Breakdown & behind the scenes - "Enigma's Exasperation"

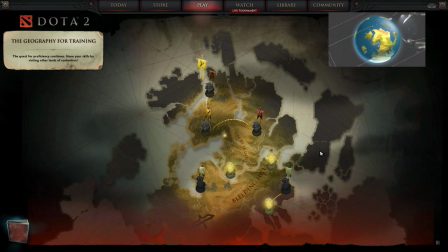(37:16)
Earlier, I was talking about details that really tied a cohesive universe together, and that's kinda part of it for me.
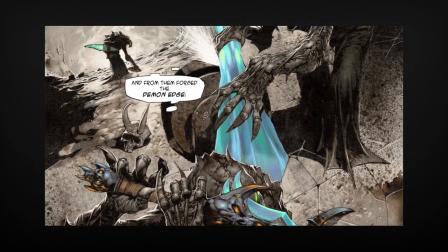(37:24)
Originally, I thought Enigma would be holding the Earth, or at least be much smaller compared to it.
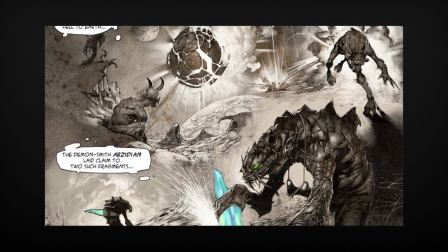(37:29)
I also wanted to have the Mad Moon crashing down during that scene,
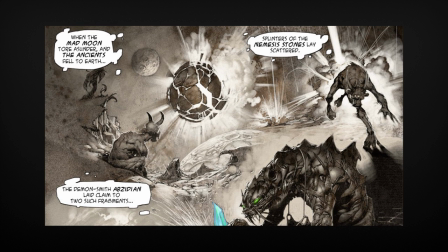(37:33)
but there was no way to really fit that kind of detail in with the rest, and it would have taken too much time to integrate properly.
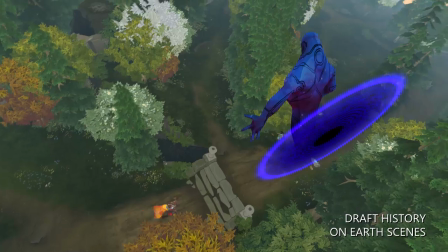(37:39)
While the TI-5 short film contest was announced on May 22, the Reborn Beta and SFM2 were only released on June 17.
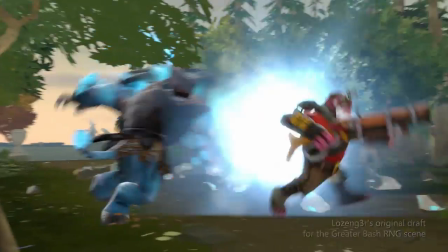(37:46)
Right before that, Lozenger had done a little draft of the quote biggest unquote scene of the film.
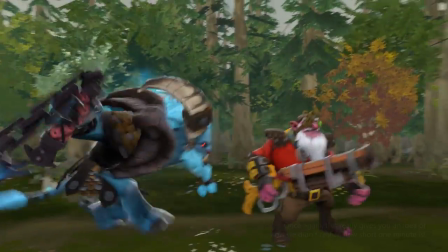(37:51)
For time reasons, I was thinking that Enigma would be popping out and then back into a portal all around the map,
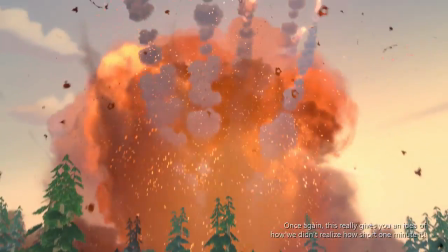(37:57)
as a way to explain how he was seeing all these things. I thought it would save enough time.
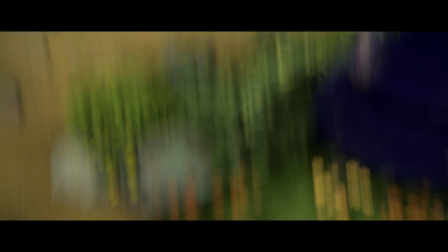(38:03)
But in the end, going for the motion cut, where a scene transition is hidden into motion that carries over into the next camera,
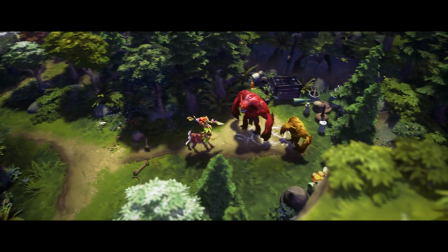(38:10)
is a much better solution that also adds a lot of dynamism. Here are 6 drafts from June 6 to 10.
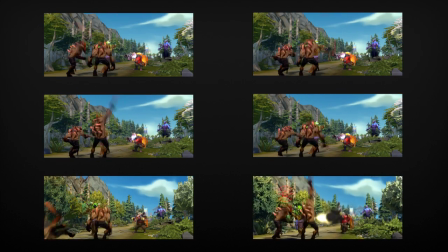(38:17)
The second shot where Enigma turned his head gets merged into the first one. I make him look directly to the right after popping out of the portal.
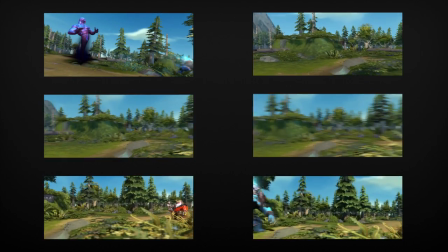(38:25)
It's funny to see how everything gets faster. That was me progressively realizing the time saves I needed to make.
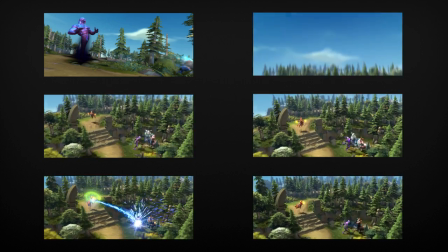(38:33)
I invite you to rewind and take a closer look at the iteration of each shot. I think it's pretty interesting to see how everything evolved.
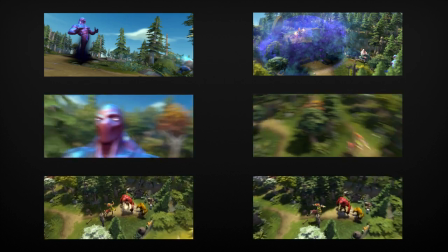(38:41)
On some of them, it's like playing Spot the Difference with myself.
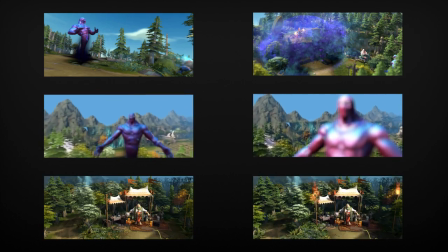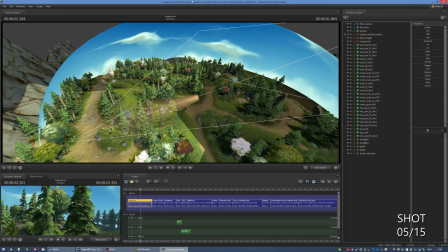(38:50)
Like every other custom particle in the movie, the portal effect was done by Lozenger.
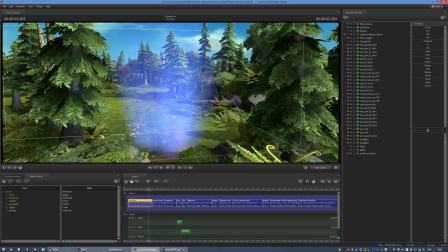(38:56)
And much like in shot 3 with the orange galaxy light,
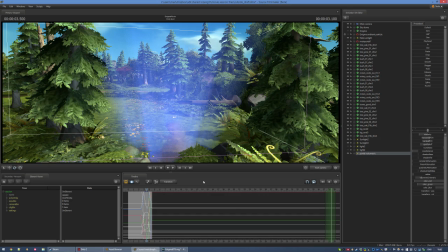(38:59)
there is a volumetric that spins around on itself with a fog gobbo texture in order to really add to the effect.
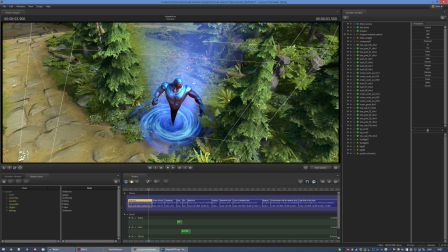(39:10)
And as I just mentioned, the shot where Enigma turns his head and looks to the right, or his left, was merged into this one.
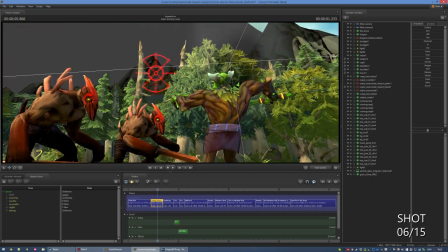(39:19)
The joke about Sniper ulting a creep to imply that he's a bad player was actually added pretty late.
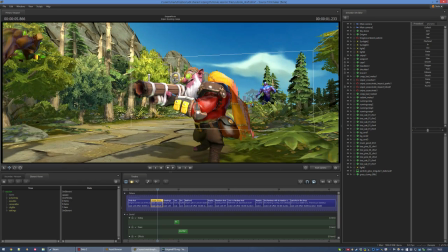(39:25)
Originally, I thought he was just gonna auto-attack creeps with Mask of Madness on, which, if you've played Dota for a while,
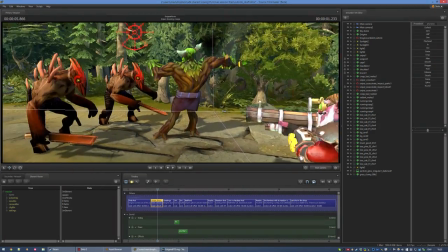(39:31)
probably know that it's a really bad way to get last hits and gold when farming as Sniper.
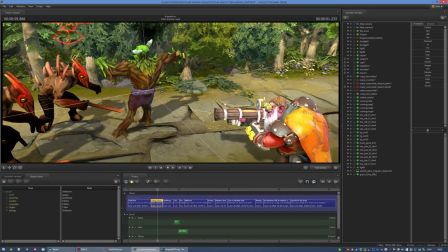(39:36)
But it's not a very obvious joke, and in a 1 minute long film, I really need people to get jokes immediately.
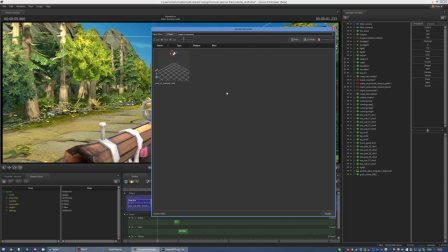(39:43)
And on top of that, I did not have a model for Mask of Madness.
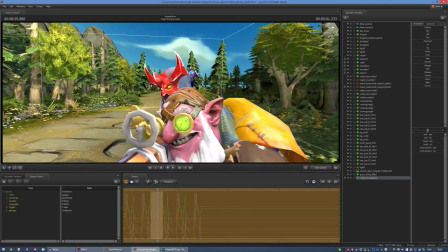(39:47)
Drawranger has a Mask of Madness cosmetic, but if you try to put it on Sniper, it becomes little devil horns, which I think is actually really fitting.
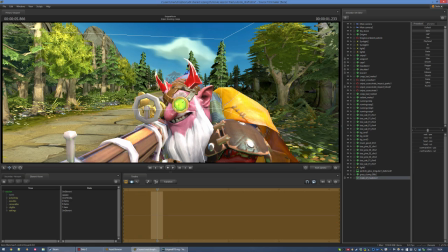(39:55)
Oh,
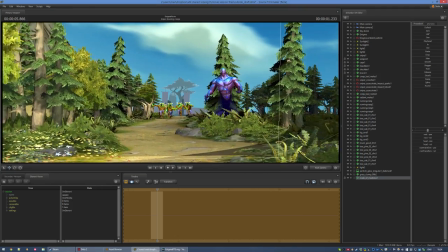(40:00)
also, you may have noticed that there are cards in the distance.
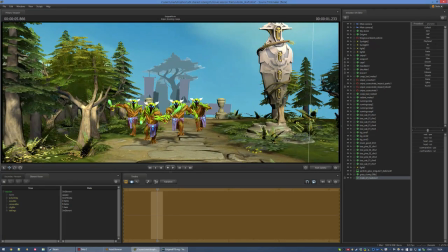(40:05)
They're meant to represent the base and the radiant ancient. I couldn't actually show the base in the distance because of the draw distance constraints that I talked about earlier.
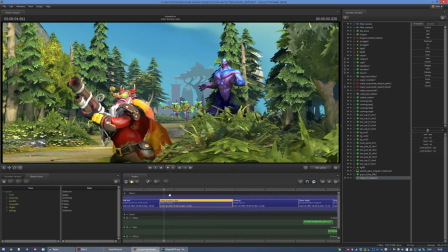(40:14)
Due to time constraints, the camera animation in this shot needed a lot of thinking. I needed a continuity from the previous shot while also directing your eye from right to left, which is not an easy task because that's not really how we're used to read images.
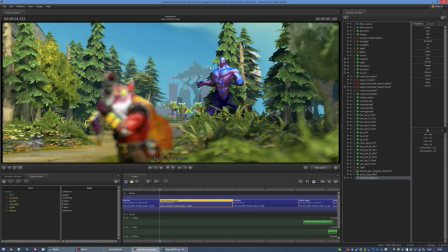(40:30)
Across both shots, I place Enigma at the same spot in the frame so that your eyes don't get lost.
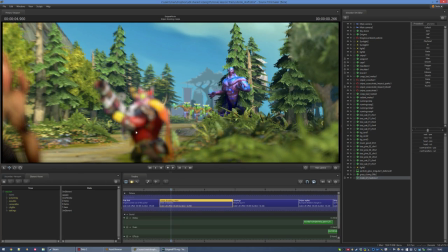(40:35)
Then, in less than a second, I refocus and pull away. We go from this to this.
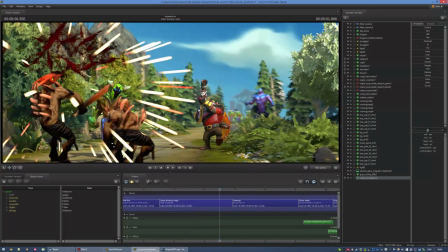(40:42)
Then the shot finishes on a very slight pan that gives you some depth information. So this definitely breaks the 180 rule, and hopefully it's not too confusing,
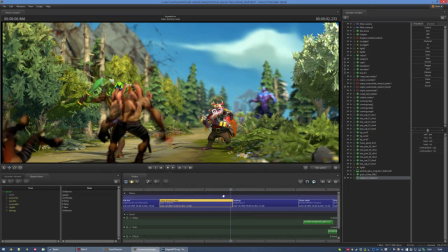(40:52)
but I think it really makes the shot more visually interesting, even if it's not really conform with the quote-unquote rules of movie directing.
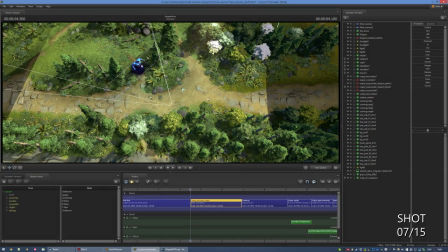(41:00)
In shot 5 to shot 6, I am not cheating Enigma's position, he stays in the same place.
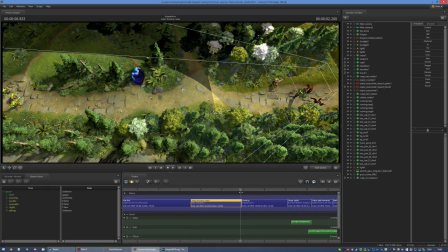(41:05)
In shot 6 to shot 7, however, he gets moved to the right.
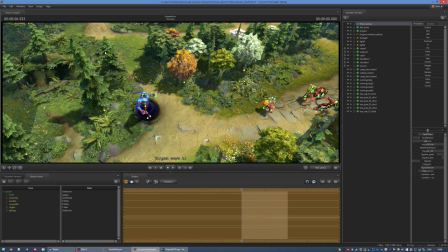(41:10)
Otherwise, I feel like the framing would have been off, and it would have shown the little hill that I added here, and I wanted to avoid seeing it from that side. Otherwise, it would have probably stuck out like a sore thumb to Dota players. I'll talk more about that hill later.